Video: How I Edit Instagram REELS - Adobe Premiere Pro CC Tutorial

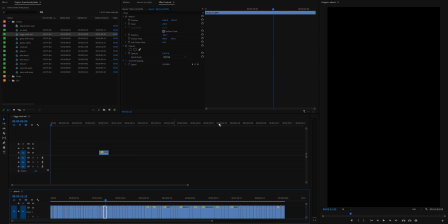447s
So now we can just drag whatever clips we want to use up into our main sequence. The first step for me is to decide on a simple concept, not quite a story, but a general idea and something to structure the video and then choose a few clips to match it.
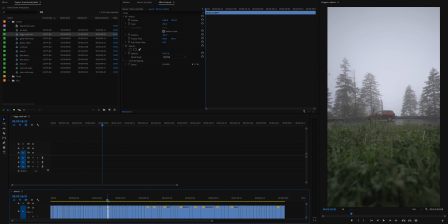466s
In this case, I really like how the fog and the empty road kind of create this vibe of like loneliness and uncertainty. And I want to lean into that and create this visual that's almost like we've maybe gotten lost and can't see exactly where to go on these curvy mountain roads.
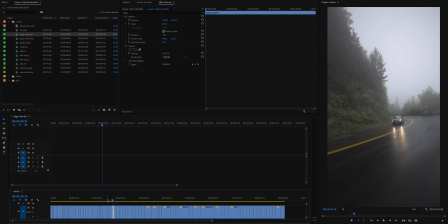483s
So I think I'm actually going to skip over any of these clips of cars driving and rather use shots that are just of the empty road and my car parked.
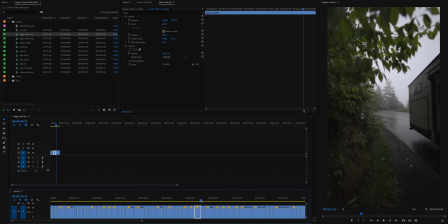494s
All right so here I've gone through and picked out all of the clips that I think could possibly work for this
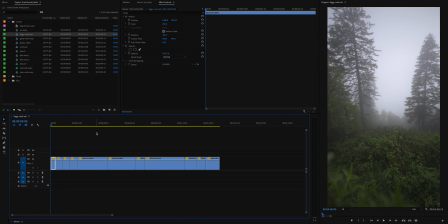501s
sequence and I'm going to keep slimming it down from here and end up with four or five clips that make up this video. So you can see we've got a little bit of just shots of the location of the trees,
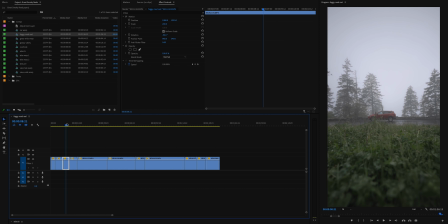514s
nice empty shot of the road, shot of the car parked. I really like this shot.
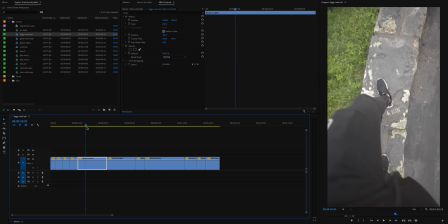519s
This one's definitely going to make it in. More shots of empty roads, walking on this little wall next to the road,
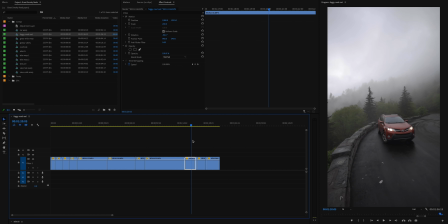527s
more shots of the car parked, more walking on the wall, and then some more empty roads. So typically I will try to start on an establishing shot just to give you an idea of the entire scene and then move into to more of what the story is or more details of that particular scene.
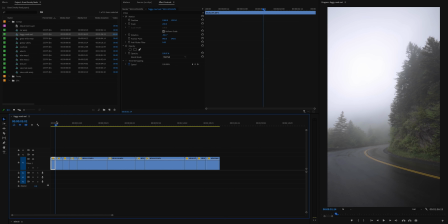546s
So I think in this case, this opening establishing shot is going to be a few different shots of these empty roads.
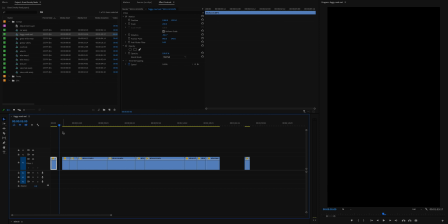553s
So I'm just gonna make sure these are at the start of the timeline. So this clip is a good one, maybe this one as well.
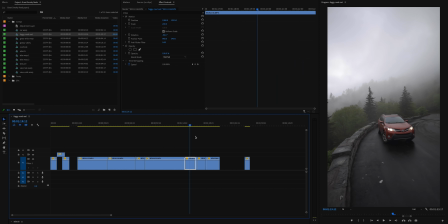562s
And then there are a couple others towards the end here. All of these could make for good establishing shots for this particular sequence.
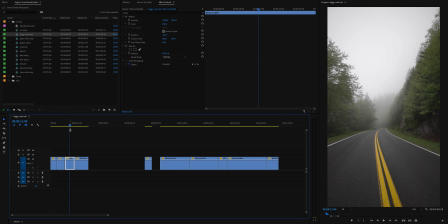573s
I'm not a huge fan of this shot. It's not quite as foggy because I shot it later in the day. So I don't think it's quite gonna match with the other clips. So I'm just gonna go ahead and cut that one out. So I think after those few establishing shots, the next move should be to reveal the car.
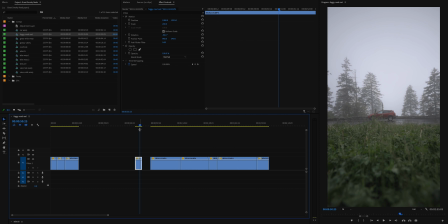588s
I think this clip is the obvious winner for the first reveal shot of the car. So I'll just go ahead, drag that over.
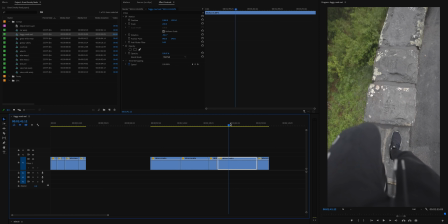595s
So it's next on the timeline. And then I'm thinking we follow that up with a slightly closer shot of the car.
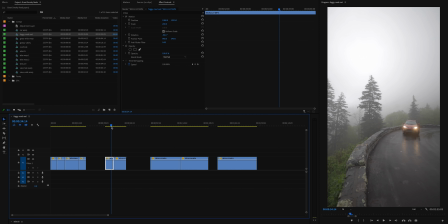603s
And I'm between these two. It's a tough call, but I think overall, this clip is a little foggier. So it aids more to the atmosphere that we're trying to create.
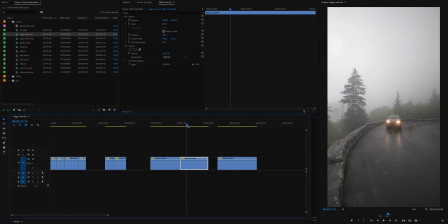614s
And it also shows these tall trees on the left, which we have another clip of to use later on.
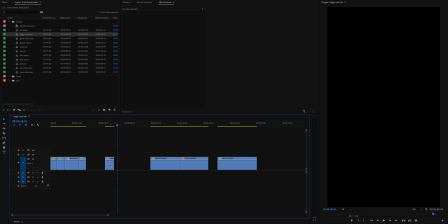621s
So I'll just go ahead and cut this shot and drag this one over.
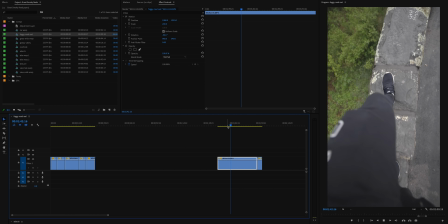626s
And finally, this shot of me walking along this wall I don't think it adds too much to the vibe or to the storyline here.
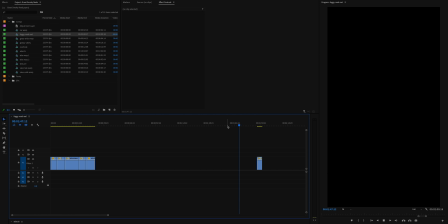634s
So I'm just gonna go ahead and cut that one.
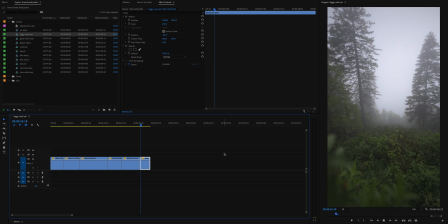636s
Instead, we will move on to this clip pushing over the wall to reveal these trees over the edge. And now that I've got all of those clips ordered on the timeline, it's time to start cutting them down to a 15 second little nugget.
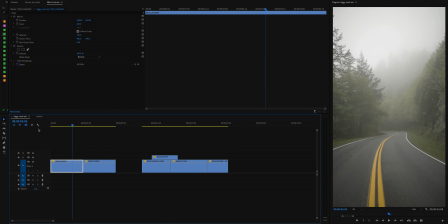654s
And here there's a lot of emphasis on flow and making sure that we cut these in
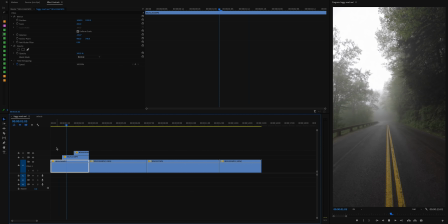659s
such a way that they are not only efficient and snappy 15 seconds long,
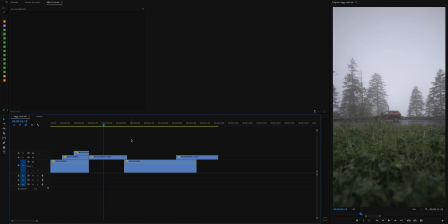664s
but that they flow very well and very smoothly together, that they create something that you could easily watch over and over again.
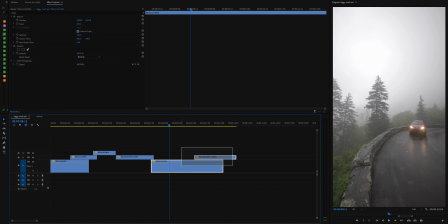672s
So with longer videos, I'm usually cutting based on music or based on the action of the shot, cutting where it makes sense.
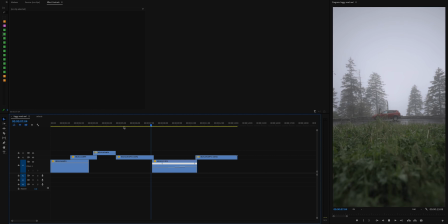679s
Whereas here, I'm more just cutting where it feels natural.
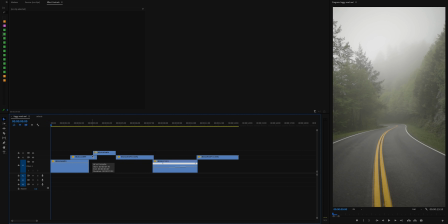683s
All right, so now I've got these all cut up in such a way that they flow somewhat naturally together hopefully you can see a lot of the way i do this is by overlapping clips i can easily like push them around by a couple frames and see where the cuts work best but
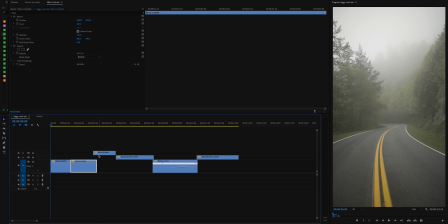700s
once i've got that locked in i'll just drag all of these down so that they're all on one layer and you can see these are just cut
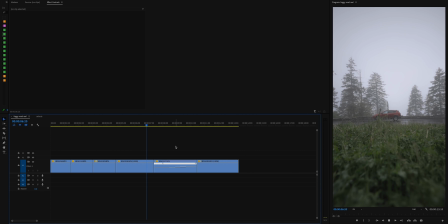710s
in such a way that we have a nice flow from each clip to the next. And the next step after this will be stabilizing each of these clips. So I shoot these entirely handheld. Maybe there will be a tripod shot here or there, but in this case, it's all handheld and I want it to feel nice and smooth, very drifty and atmospheric.
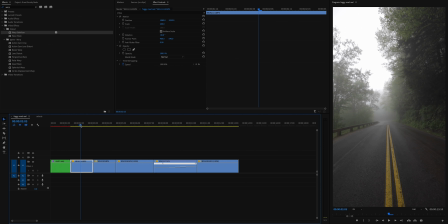732s
So I'm just going to use warp stabilizer on each of these to smooth out any little tiny shakes and inconsistencies that there might be. Next up, I'll do a bit of keyframe animation to keep the motion of the clips consistent throughout.
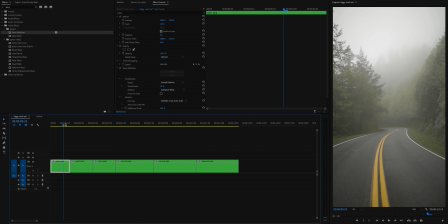749s
So you can see this first clip has a tilting up motion, whereas the two clips after it do not.
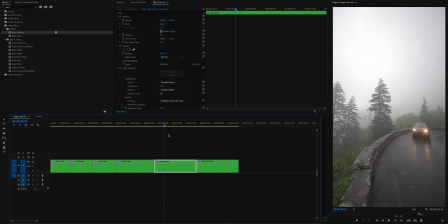755s
So I'm going to compensate for that on the first one so it matches. Also, this clip just doesn't have a lot of motion and it's between two shots that are pushing in. So I'll add a digital push in so that it stays consistent.
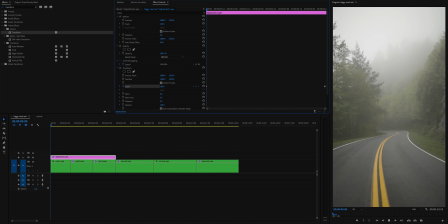769s
This just helps out with the flow to make the video that much more seamless and flowy.
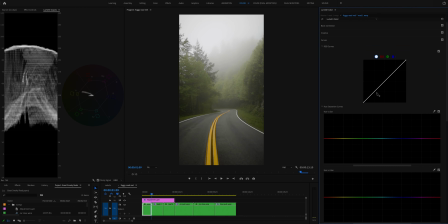775s
And now that we've done that, we can move on to the color grade. And this is the same color grading that you've seen on my channel before.
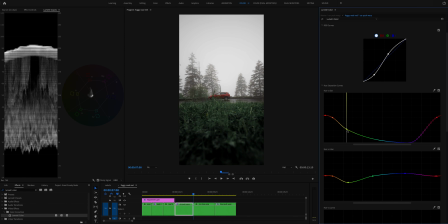783s
I'll link some of those videos in the description and in the cards, but I usually go just a little more stylized on these reels just to grab a little more attention and go for something a little more fun and punchy. There we go. Now the color grade is all set. My backlight died on me while I was doing that, but it actually made it a little easier not having a bright light shining right in my face.
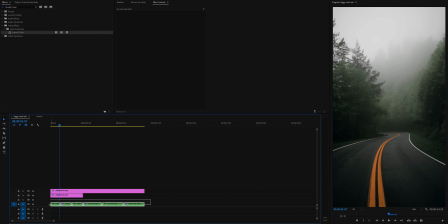807s
And now the last visual detail that I'll add before the sound design is the classic glow in the highlights. I've actually made this into a preset called diffused highlights, slapped this on. It's got a luma key and a glossian blur. This is a technique I've talked about in videos in the past.
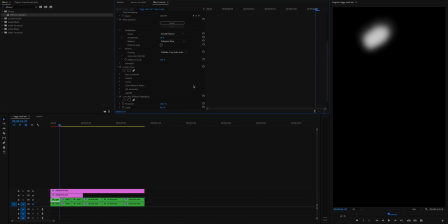825s
It basically just keys out these brightest parts of the image.
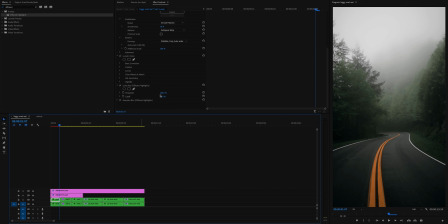831s
You can adjust it to get a little more. Then I would just set this to a lighten blend mode and you can see it's just adding a nice little bit of blur and pop to those highlights.
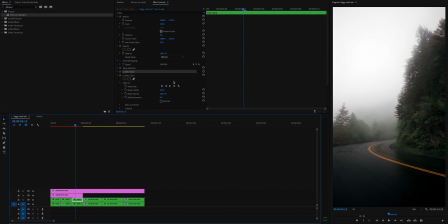844s
So I'll just go through and add this effect to every shot just to give it a little more of
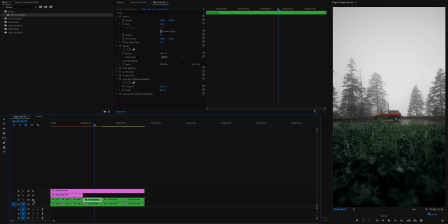849s
that stylized look and make it look a little more dreamy and interesting. And finally, I'll dive into sound design, which is the final piece of the puzzle for creating an interesting kind of dreamy atmosphere and placing the viewer in this scene.
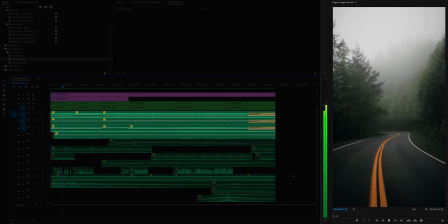865s
I'll start out by building out a nice ambient sound. So just several tracks of background noise to build out the atmosphere.
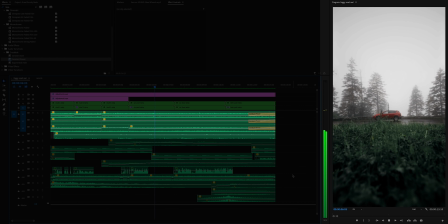872s
In this case, that'll probably be like some howling wind,
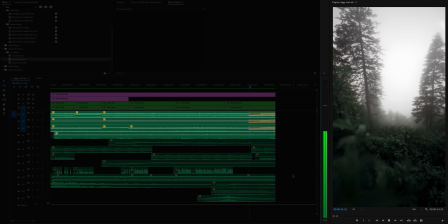877s
a bit of wind in the trees rustling the branches, maybe some rain dripping out of the trees,
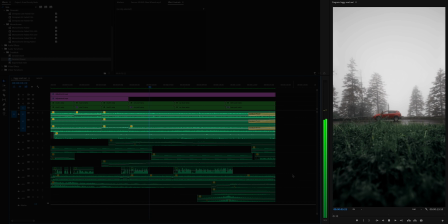883s
some birds and just general forest ambience in the background. I think I might add this nice kind of echoey sound.
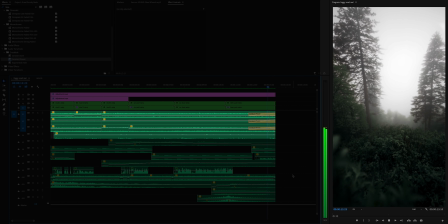891s
It's almost like cave ambience of like water dripping and echoing off of the rocks.
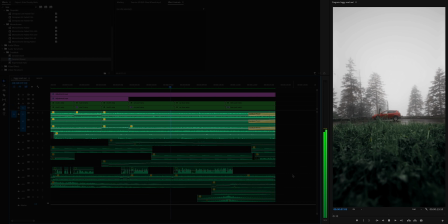897s
I think that adds not necessarily realism, but some cool atmosphere to a scene like this and conveys that desolation and emptiness. Then I'll go through and add in detail sounds for different elements of each shot.
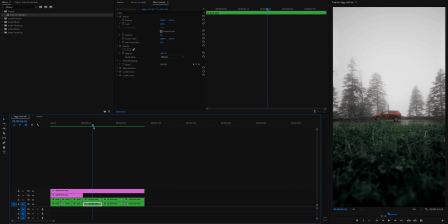911s
So right here, I would add the sound of these blades of grass moving around to transition this shot in,
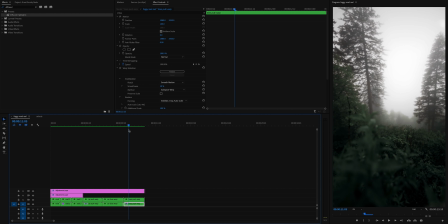919s
adding in the sound of the car motor and the car wipers, maybe a sound as we go over the wall and over these leaves.